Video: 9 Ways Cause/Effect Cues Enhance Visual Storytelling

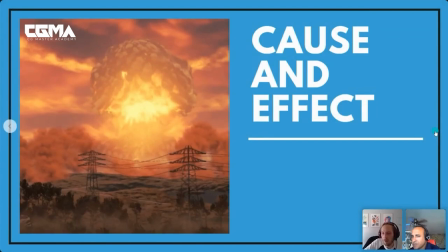9s
so cause and effect is just basically thinking about uh showing visual cues as to like oh what's happened or what will happen and how will that uh in fact impact the area how will that change the location that you're looking at and how does that kind of tell a story you know from
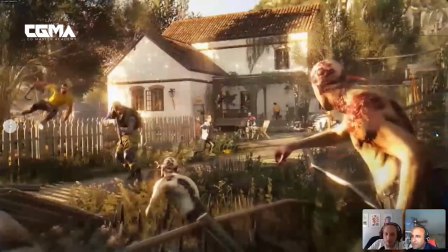22s
start to finish to the player without having to be told anything directly so say for instance you go into a space and you see like a zombie on the floor like a dead body you immediately know kind of have an idea of like oh there's some kind of something that's happened here like this person the zombie's dead so like you know immediately you have context of like oh there's you know obviously something's happened here and the same
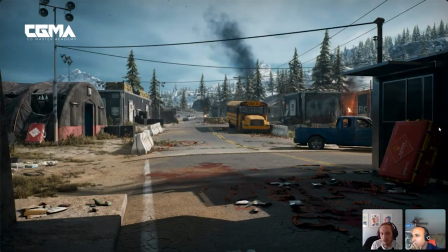40s
goes for any kind of environmental storytelling it doesn't have to be a zombie it could be literally be anything like all those kind of things give context clues as to what happened here previously so we have like the plume of smoke in the background we have like the blood scattered on the floor we have these cars and stuff that have been abandoned there's spires we know this space has been abandoned but we also have an idea of like oh it
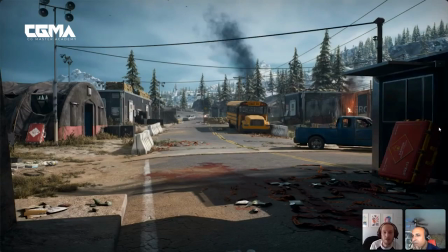57s
was being used for something and now it's not so like we have an idea that the time has passed through here and there's been a bit of big occurrence that have happened here is like a dangerous occurrence.
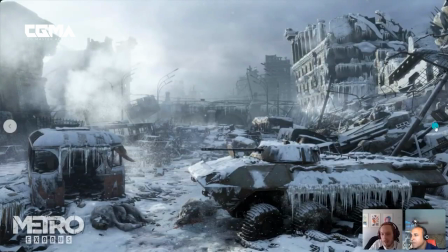67s
Here's a shot from Metro. Same kind of thing. We can see the tank. We can see like this, like, you know, frozen world. So we know that something at one point, this place was like a healthy, you know, functioning city. Uh, and then something, you know, happened with war or something happened with an ice age, all these kinds of things collectively added onto the original series of what once existed.
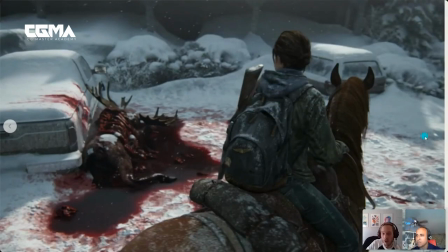85s
Here's a shot from last of us. We can see here, like the dead moose. We know that something caused that. So we have an idea to be aware. We have more, uh, kind of alertness to our surroundings. And that kind of carries more immersion with that space and sometimes games will even let you revisit the same location
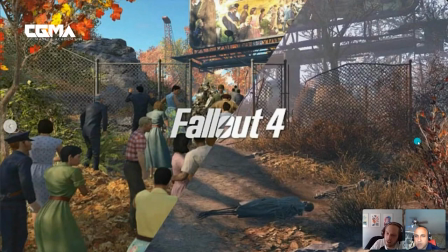99s
twice to give you context as to actually what happened so we can see here on the left we have the original area from fallout that you start at the beginning of the game
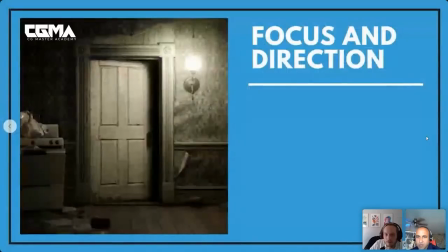105s
and in the later part of fallout after the post-apocalyptic kind of war happens so it gives you context as to like cause and event
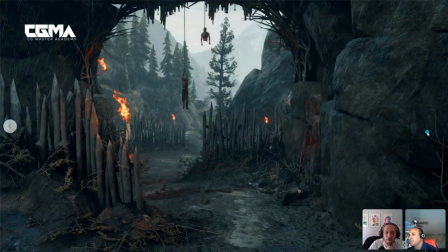112s
the last one is going to talk about is focus and direction so focus and direction is a fun one because you get to kind of be a little more playful with this with kind of establishing your own kind of story so you can see here in days gone they frame the space to give an idea of exactly where the player should be heading, but also they kind of give this impending sense of danger so that you know you're walking into something kind of more ominous and kind of unsecure.
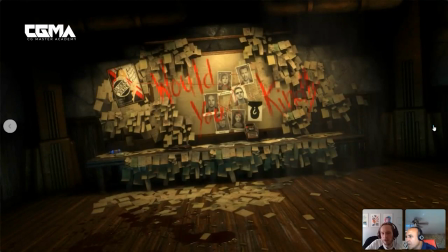132s
And here they're using bright red colors. They're using lighting. So they're using all their kind of available storytelling elements to really push you here. This is a little bit more over the head, but there's more kind of like lighthearted ways to do this. But this just kind of showed like you can really push like the direction of the player's view, the viewer in general to understand what things should I be gathering here as the story's unfolding.
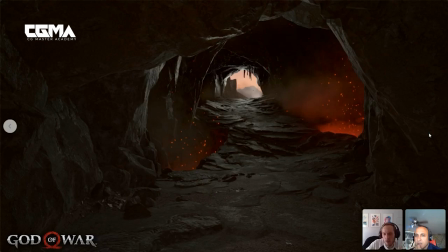153s
another shot here from god of war same kind of thing you're really just selling the direction of which the player should be moving and what's what's the more safer location being here in this cave with all this lava or being out there and it's a little bit more of a open space
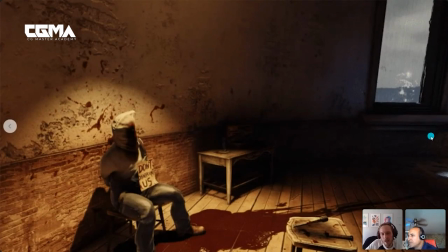167s
and the last off is a shot from bioshock same kind of thing you're just kind of selling that with the lighting you're saying like hey look here this is really important for you for the story events it's kind of like one of the story beats and so you don't want the player to miss this kind of space while exploring your kind of environment.